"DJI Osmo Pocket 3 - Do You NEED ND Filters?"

In this video, we're going to dive into an essential tool for filmmakers and content creators, ND filters, specifically for the DJI Osmo Pocket 3. If you're serious about getting cinematic footage from your Osmo Pocket 3, the ND filters might be the missing piece of the puzzle. So a little bit about ND filters. What are they? ND filters are neutral density filters, act like sunglasses for your camera. They limit the amount of sunlight that enters your lens without affecting colors, helping you maintain proper exposure in bright conditions. But why is this important? In filmmaking, we follow the 180-degree shutter rule, where you set your exposure, double your frame rate. So if you're filming in 24 frames per second, you set it to 48. There's no 48, but the closest one is 150. If you're filming in 60 frames, you film in 1/120. Now, this helps you achieve that natural cinematic motion blur.
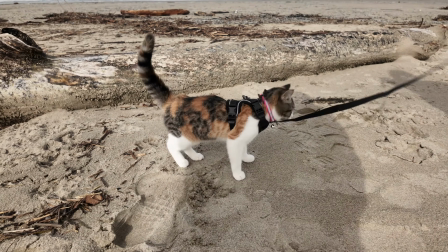Now, without an ND filter, your shutter speed often skyrockets in bright conditions, resulting in unnatural, jittery footage.
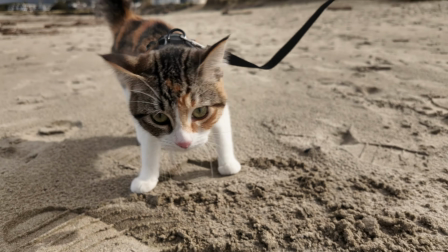ND filters allow you to control this, achieving smoother, more cinematic shots.
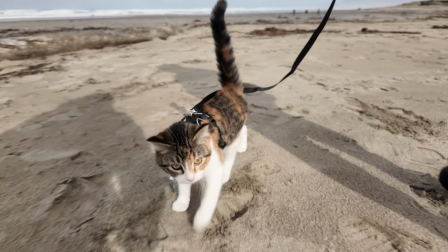So this mega pack from Freewell includes ND filters from 8 all the way to ND 1000.
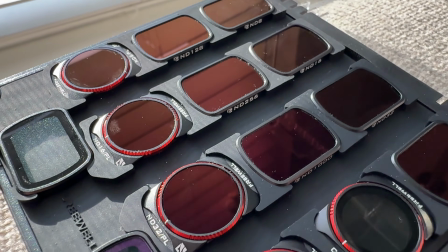You've also got the ND PL filters. You've also got an LPR filter and also a quarter mist filter, which is what I'm using now. And if you notice the highlights, it's a little softer, so this helps you get that dreamy footage.
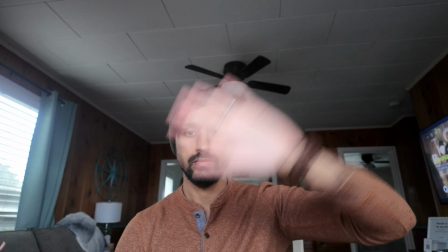As you can see from these two videos, one that has the correct shutter speed, you can notice a motion blur,
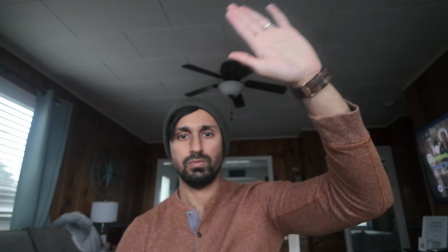and the other one with a faster shutter speed, and you notice there's no motion blur. So with Freewell set, you also get the NDPL filters, which are ND and giving you that proper exposure, but also a polarizers, which reduces the amount of light from reflective surfaces such as water and glass.
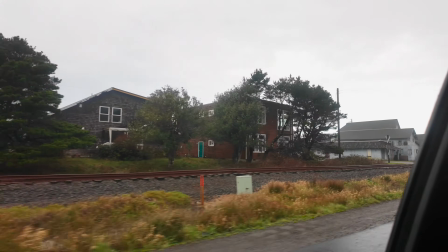Polarizers also help enhance contrast and saturation, making skies look deeper and reducing harsh reflection.
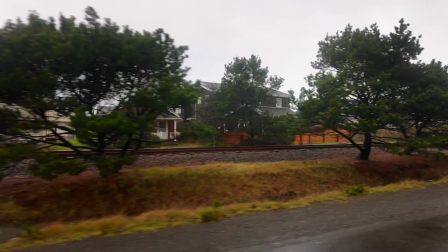This is a game changer for outdoor creators shooting landscapes, water bodies, or even car cinematography.
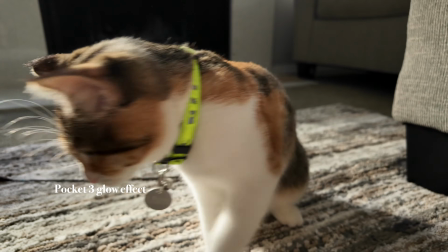Now, in order to achieve that dreamy video, you want to use a mist filter.
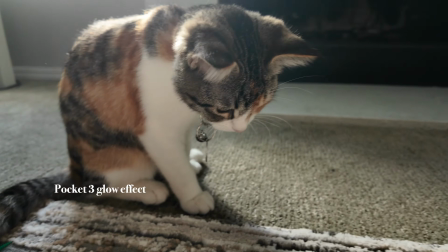You can also achieve this in post, but it's better to just get it from your camera itself.
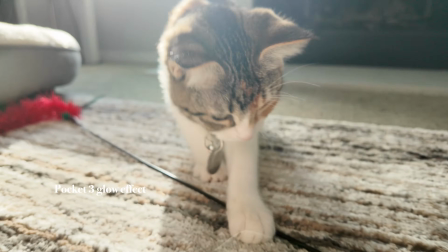So with the quarter mist filter from Freewell, it's a must-have for those who love that soft cinematic glow.
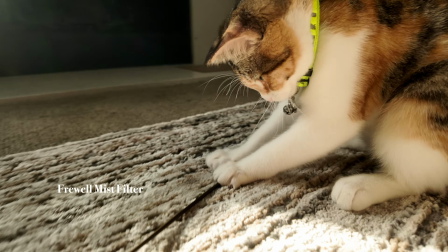Unlike the standard ND filters, quarter mist subtly diffuses highlights, softens skin tones, and reduces digital sharpness for a more organic and filmic look. Now, I mentioned earlier that the ND filter set goes from 8 to 1000. Now, you're wondering why or when you'd use dark filters such as 256, 512, or 1000. Well, that comes of help when you're filming time lapses.
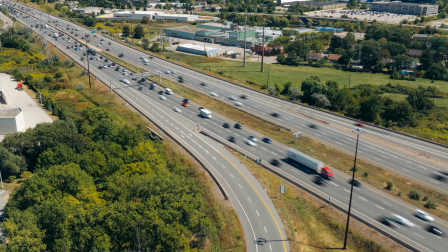So if you haven't watched my drone hyperlapse videos, I always mention shooting at a shutter speed of
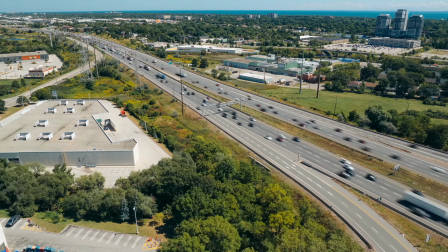1/4 or 1/5 to get that motion blur in your hyperlapses. So when you're filming time lapses with your Pocket 3, you want to make it as dark as possible and then shoot at a manual shutter speed of 1/4 or 1/5 to get that motion blur in your time lapses as well. So on bright days, if you're shooting at a shutter speed of 1/50, you want to use dark ND filters such as 32 or maybe even ND 64 at times, depending on how bright it is outside. Now, I've used a lot of ND filters over the years, and their products are top notch.
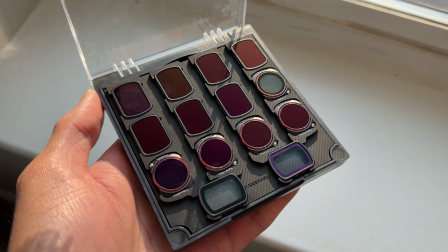Their quality is amazing, and they keep getting better with each new product. Now, this mega set is amazing for content creators to give their content a more polished look.
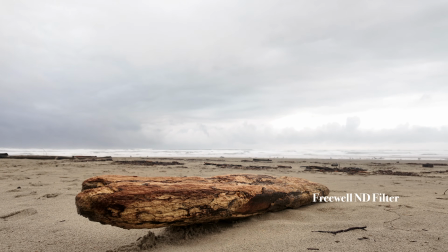If you shoot outdoors often, whether it's travel vlogs, cinematic sequences, or just everyday content in bright conditions, this set is a game changer.
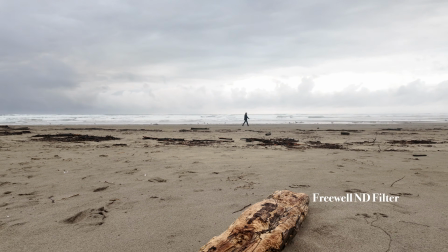It allows you to control exposure without sacrificing image quality, giving you smoother motion blur and a more polished professional look.
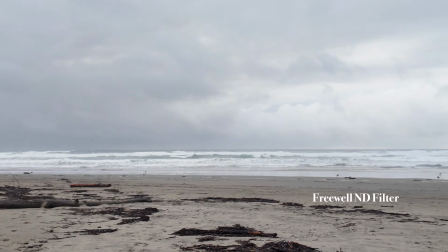Now, without an ND filter, your footage might look overly sharp and jittery because the camera has to use a fast shutter speed to compensate for bright light.